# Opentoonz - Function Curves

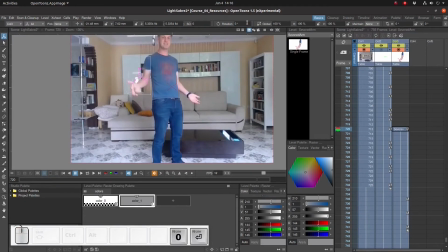261s
Don't forget that the arm doesn't start rotated but the original rotation is zero degrees. Yeah I think I overdid the rotation a bit so I'm going to copy the rotation from this keyframe and
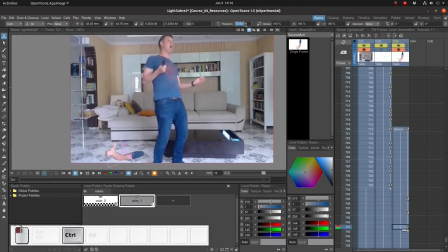282s
paste it to this one so let's see what we have so it's getting a little confusing with all these keyframes I think now is a good idea to switch
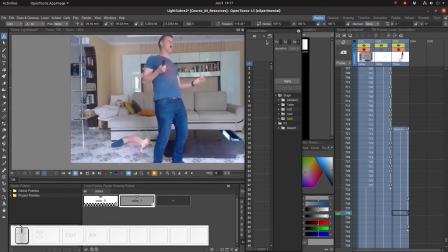299s
to a graph view to do that first open a function editor and on this little rectangle here we can open it function curves.
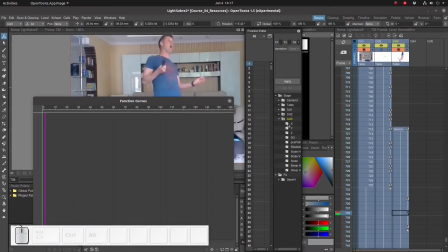310s
We can use the function editor to pick which variables we want to see and usually
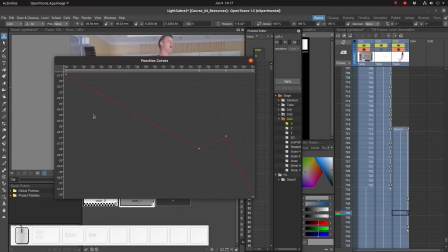318s
right click on the function curves and choose fit curve to get a good view of how the parameter you're interested in is changing. Right now we're looking at the x-coordinate, in other words the horizontal position.
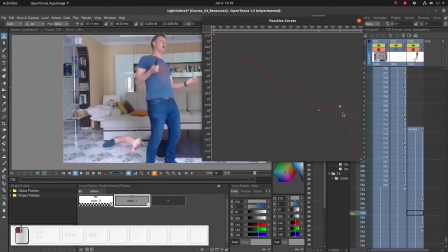332s
We can move these points in an intuitive way and we can even delete data points using right click delete better
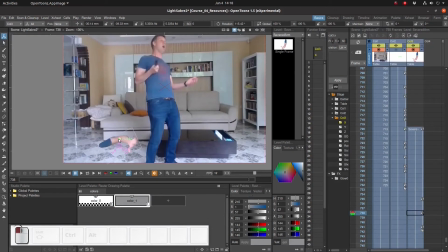343s
okay so let's tweak the rotation a bit by the way I'm editing this video quite a lot to make it easier to follow so it might look like I know exactly what I'm doing but what's happening behind the scenes is that I'm experimenting
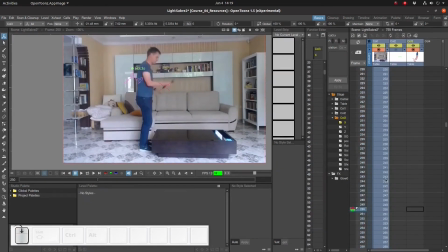361s
a lot and it's not always going well and then some it's a kind of try on error approach so I hope I'm not misleading you and thinking you have to do it right the first time it's gonna take some try on error before you figure out what works and what doesn't work so
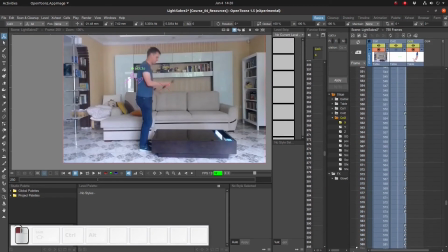380s
if you are messing around with this and getting a bit confused and feeling a bit frustrated don't worry don't worry that's perfectly normal I also feel like that sometimes don't worry being confused actually means you're learning something anyway back to the video
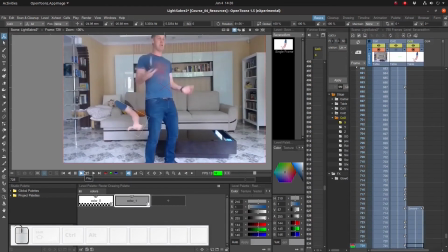395s
I just moved the start marker so that I can more easily play back the video to focus only on the part where the arm is falling and I can see what I need to tweak a bit more.
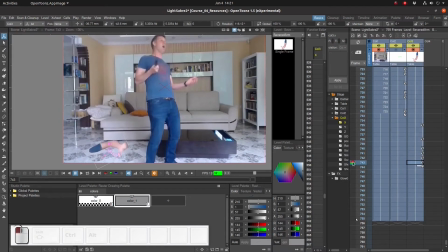Okay so now that we have got the bounce more or less done let's focus on the rate at which the arm is falling.
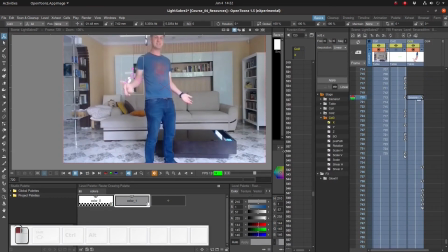429s
Right now the arm is falling at a constant speed. This is not realistic. Let's open the function curve for the Y coordinate, or the vertical coordinate.
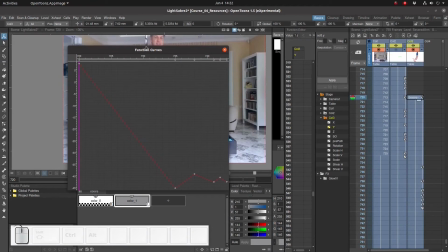441s
We see that the arm moves downwards at a constant rate. In fact, we know from high school physics that falling objects usually fall according to a parabola. Wow, who knew that high school physics would actually come in handy? We can change the shape of this line by right-clicking on it and selecting speed in, speed out.
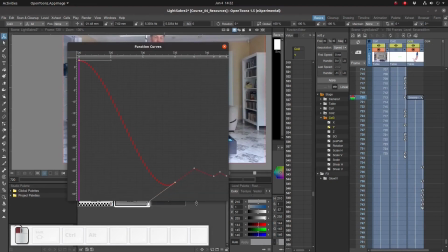460s
When we do that we get a new curve. We can set the shape of the curve by clicking and dragging on these handles. In this way we see that the rate at which the arm drops starts very slowly and speeds up and speeds up and speeds up and abruptly stops when it hits the ground.
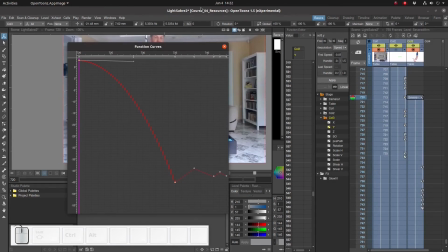480s
So let's see how it looks.
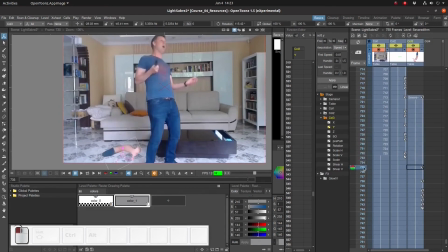Yeah, the fall looks a bit more natural than it did before.